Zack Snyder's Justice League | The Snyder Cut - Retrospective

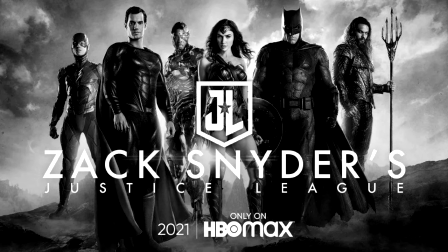1339s
The black-and-white goes too far in the other direction, and looks odd for a movie about colorful superheroes. it also makes the many ugly
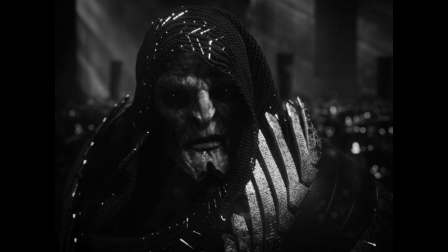1348s
CG shots stand out more which I think is odd and colorful lasers and stuff just look bad since you aren't really getting any of the vibrance of those
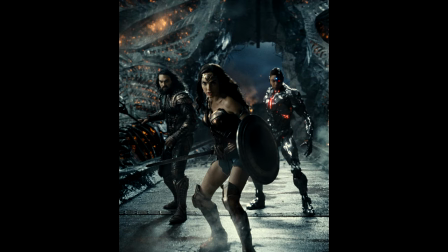1357s
lasers I really enjoy black and white films I don't mind experimentation with aspect
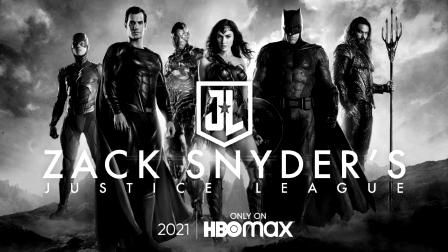1362s
ratios but this really doesn't seem like the film to try this stuff this is a big budget action film half the reason to watch for most people is to speculate and frankly the fight scenes having a weird aspect ratio
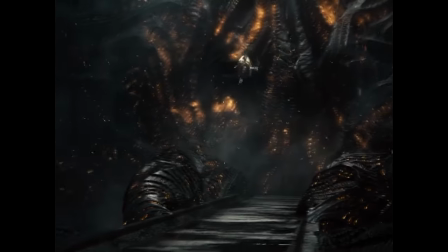1376s
added in post-production cuts off the sides which makes it less enjoyable now
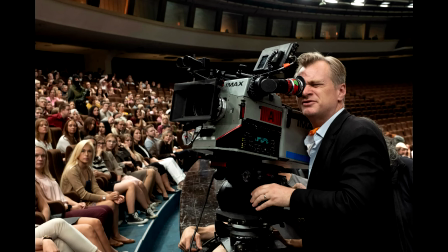1382s
if it was shot on IMAX cameras and came to you know IMAX I might be able to excuse the aspect ratio since it's fairly close the IMAX aspect ratio but even then it's typically edited to fit the screen better
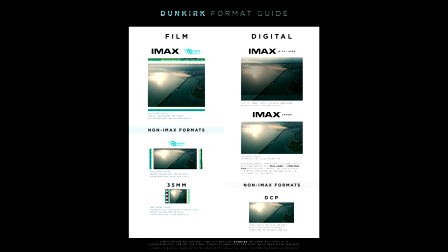1395s
upon home release of the project basically it looks stupid here
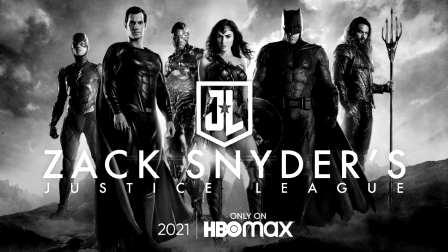1400s
add in the supposed intended way to watch this film which is in black and white and the fact that this movie was only made available on home devices makes it very bizarre and pretentious i did watch this movie in the theater i
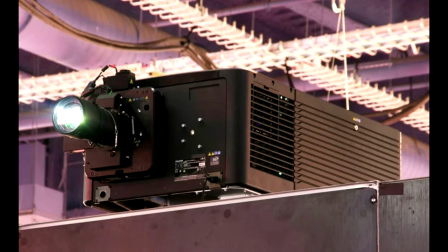1414s
just plugged in my xbox like i said and i streamed it through hbo max while i couldn't watch it on the imax it wouldn't really matter since
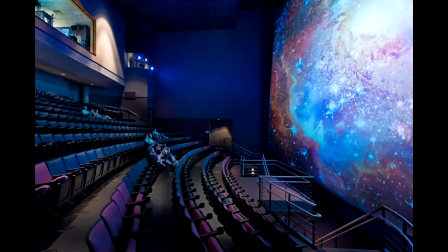1422s
the film is formatted to simulate imax on a home screen so even with that context you aren't actually able to watch in full screen without adjusting the masking and at that point it's not even full screen you just covered the borders and it's still projecting the ugly black sidebars just with it casting
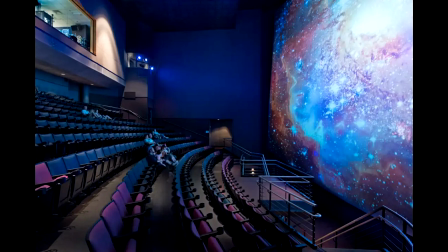1440s
to a curtain instead of a reflective screen so it's a little less noticeable basically zack's imax idea doesn't work the way it intended not sure how it looked when this film had its very limited screenings but if it actually looked good
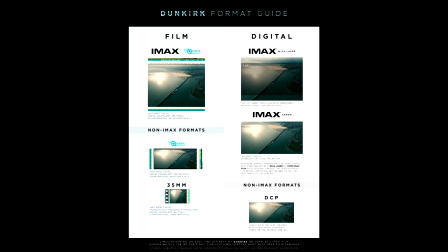1454s
it was because the aspect ratio was adjusted again for those screens theatrically. Basically what we have is a really stupid IMAX simulator and even that he fucked up since the aspect ratio is 1 by 33 by 1 not 1 by 43 by 1 but that could have only happened because he didn't actually film or edit with that aspect ratio in mind but because he was trying to copy the lighthouse which was shot in 1 by 19 by 1 mind you all three aspect ratios look similar but it's not the same so his explanation rings
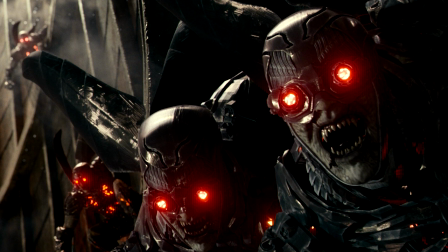1487s
pretty hollow the film does have some cool shots aspect ratio and color correction aside though zach's obsession with changing shot speeds is annoying and pads the movie even further like did these shots of lois lane walking in
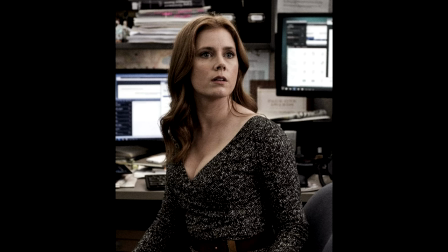1502s
ultra slow motion through the rain need to happen i
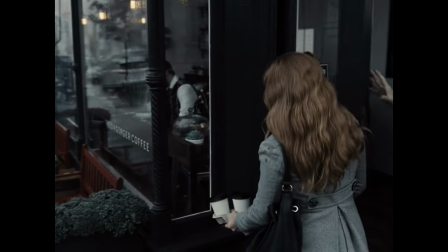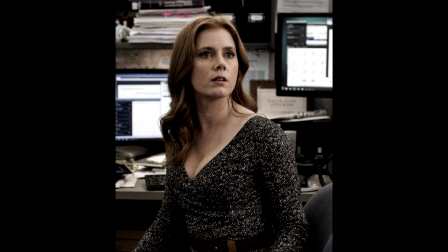1512s
feel like if i sped up the shots then leave the filler shots like the newspaper which is shot in normal speed to add some context to the film at the same speed the film has exactly the same effect on the audience it just cuts 15 seconds out of the movie he
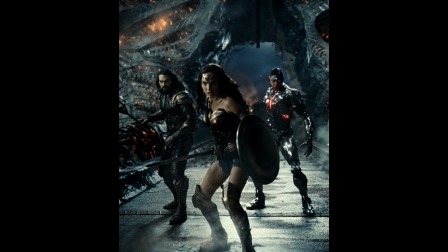1534s
also speeds up wonder woman in this fight which is right after the lowest walking slow-mo scene and
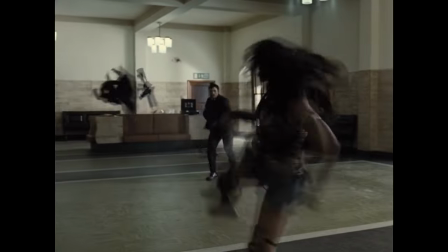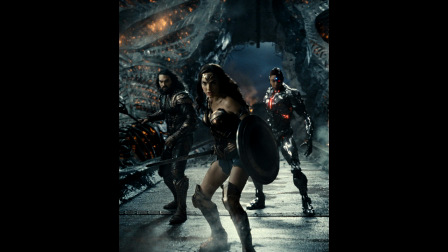1546s
this may be cool to show the speed of the fight but it's also jarring when much of the rest of the film is shot in ultra slow motion.
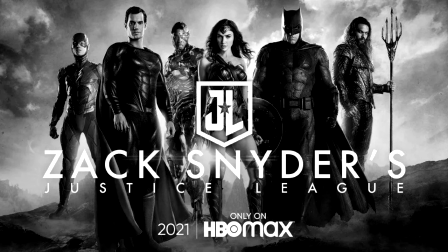1554s
The tone of this film is much different than the Justice League cut formed by Joss Whedon.